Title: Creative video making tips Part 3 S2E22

All right, you're here for part 3 of our video series on how to get really creative with your videos so that you can really engage your audience and make some really interesting content with some really simple techniques that you can apply. This is about how to make every one of your videos more creative every time. We're challenging ourselves and we're challenging you so that you can get the very most out of your video shoots by just thinking about things in a new way. So today we're going to cover off a few different techniques around lighting, graphics and music. Do you want to kick us off on lighting, Sue? Yeah, sure. Lighting's something that I think's become a little bit more common for people to understand because, you know, there's so many lighting options. Like if you go into, you know, your department stores or whatever, there's, you know, there's the ring lights, and people doing their own videography can easily get lights really accessibly. They're not crazy expensive anymore. So it's something you should definitely think about playing around with. Yeah, I totally agree with that.
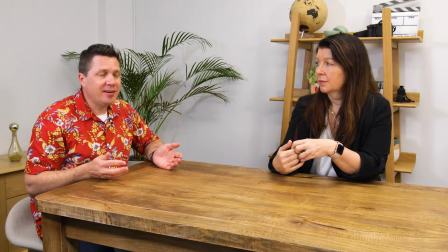(0:55)
And if you look at this setup, I'll be honest with you guys, this is a pretty stock standard,
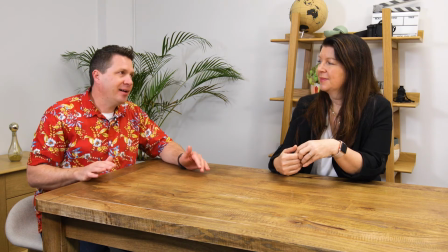(1:03)
very evenly lit, they call it TV lighting, so there's sort of not really any shadows anywhere, but it's not that creative either. So if we're trying to get more creative, maybe we should change up our lights. What do you think, Sue? Yeah, let's see if we can make it really moody.
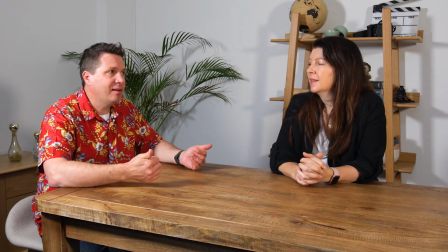(1:17)
Okay, so what just happened was the overhead LED lights got turned off, so a lot of that fill that we had,
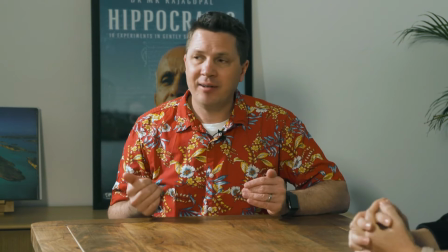(1:24)
which is bouncing a light around everywhere and killing all the shadows, is now gone.
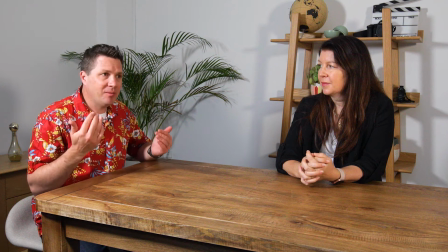(1:29)
And you might notice a difference. It might seem like it is a bit moodier and a bit more intense.
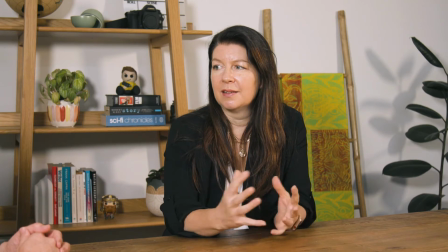(1:35)
It's a little bit more like that noir style that people really gravitate to.
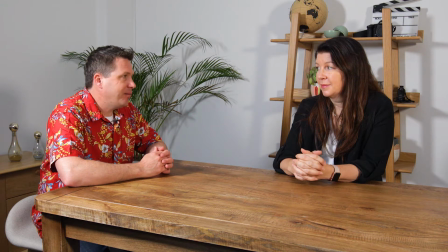(1:40)
Yeah, that's right. Okay, let's play around with another lighting setup. How are you feeling in this lighting?
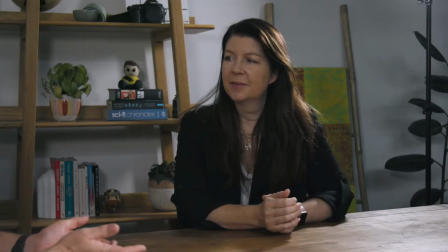(1:46)
I actually feel like I'm sitting in the dark. Yeah, well, so, you know, change up the lighting again to help with the storytelling a little bit. So I'm spotlit and you're backlit. No, so I could be like the bad guy.
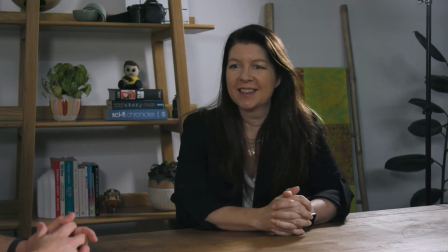(1:57)
Yeah. Lurking. Yeah, you could look at it that way.
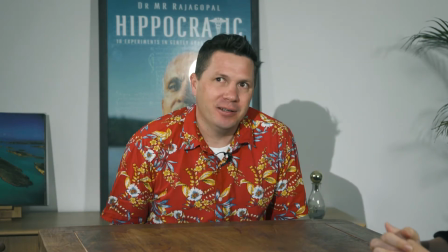(2:00)
Or you could be like the cop and I'm the one getting interrogated because I'm really under the spotlight, but I can't really see much of your face here.
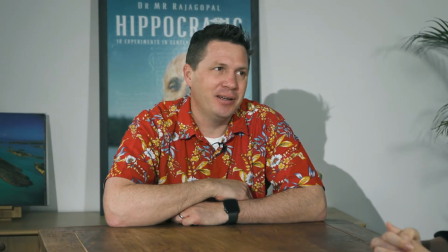(2:07)
And if we turned off that fill light there, it'd be even more like you are in silhouette.
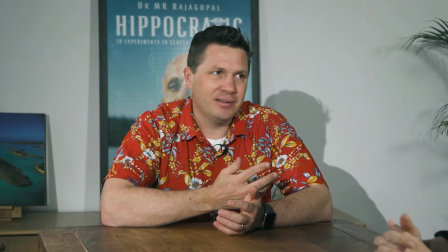(2:13)
Yeah. So these are just ways to show what's possible with lighting.
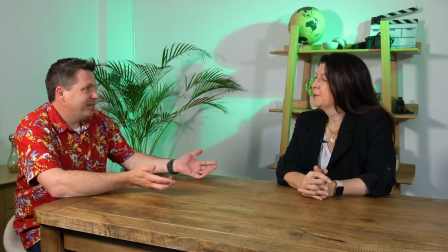(2:18)
Let's get some color into the mix now. What do you think? Yeah. So now we've changed the setup again so that we've still got our overhead lights off.
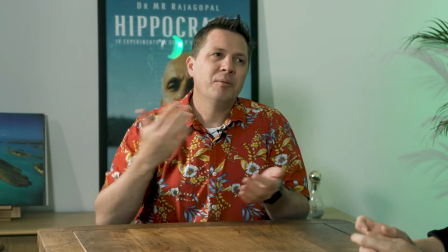(2:27)
So it's a little bit moodier because we've got these lights illuminating our faces, but we've got one added extra, which is a background color wash in green.
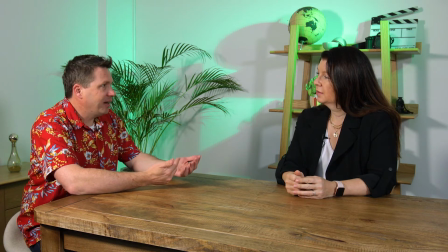(2:36)
Yeah, so look, you know, it probably doesn't look that nice right now. We just kind of chuck the light up, but you can see the sort of interesting shadows.
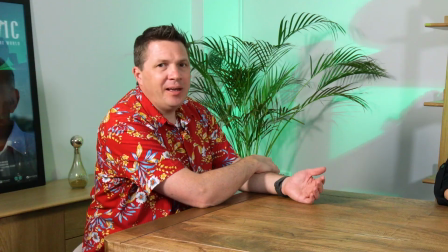(2:44)
So if you have a look over there, the sort of shadows that you're getting off the globe. And each color kind of sends a different message about what you're trying to do.
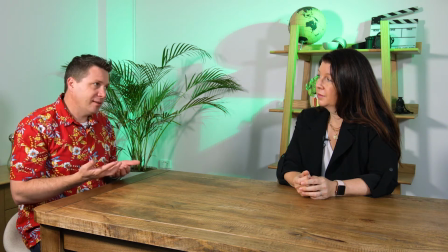(2:52)
Yellows often are seen to warm things up. Blues are seen to cool things down. So if you were doing a show about true crime stories, maybe blue would be a good choice.
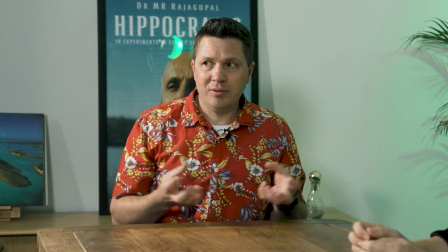(3:02)
Yellow might be good if you're doing a kind of warm and fuzzy story.
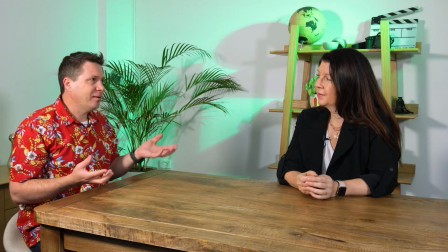(3:05)
So again, with the addition of one light, you're getting quite a lot of storytelling impact or creative value out of it.
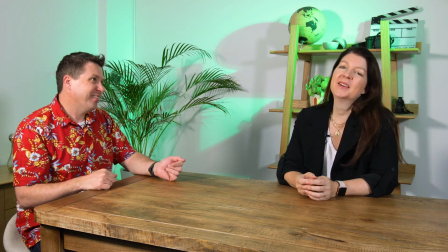(3:12)
I'm not sure about green myself, but maybe we're on some alien, you know, landscape.
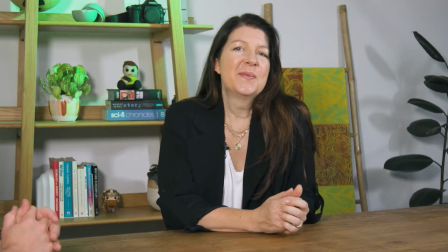(3:18)
Or the Hulk standing nearby or something. But I think the thing is, it's about the story.
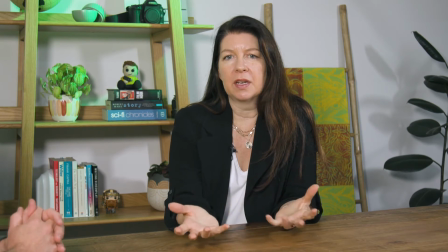(3:23)
What's the story you're telling? What mood do you need to portray for that scene, for that story?
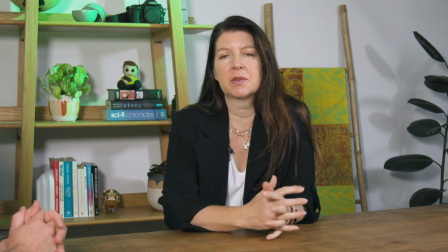(3:29)
And so what's going to make the most sense colour-wise? So it really comes back to what's the story you're telling. Yeah, so Sue, there was a shoot we recently did, an interview series. Do you remember that one? It had very minimalist lighting, but it was quite effective. Yeah, it looked fantastic.
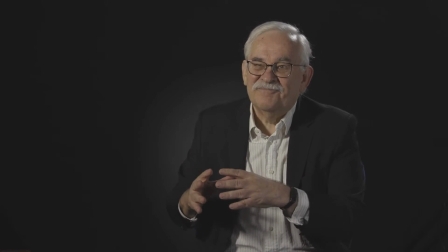(3:41)
We'll bring up a shot now for everyone to see. So to achieve that lighting setup, it was really one side light on the participant,
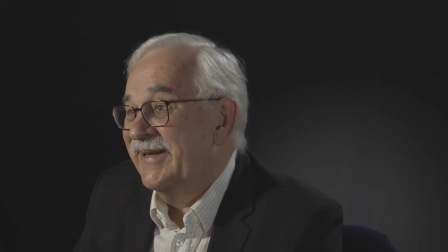(3:49)
a sort of spotlight on the black backdrop, and a little bit of fill lighting around the chair.
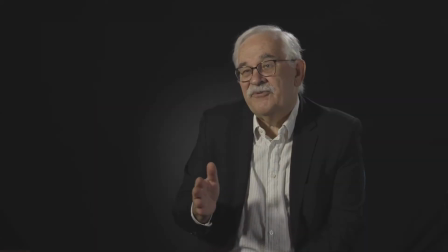(3:55)
And that gave you like quite a dramatic cinematic effect. So there's so much you can do with lighting, and it's something that you need to probably discuss with your film crew and the lighting experts around what's possible.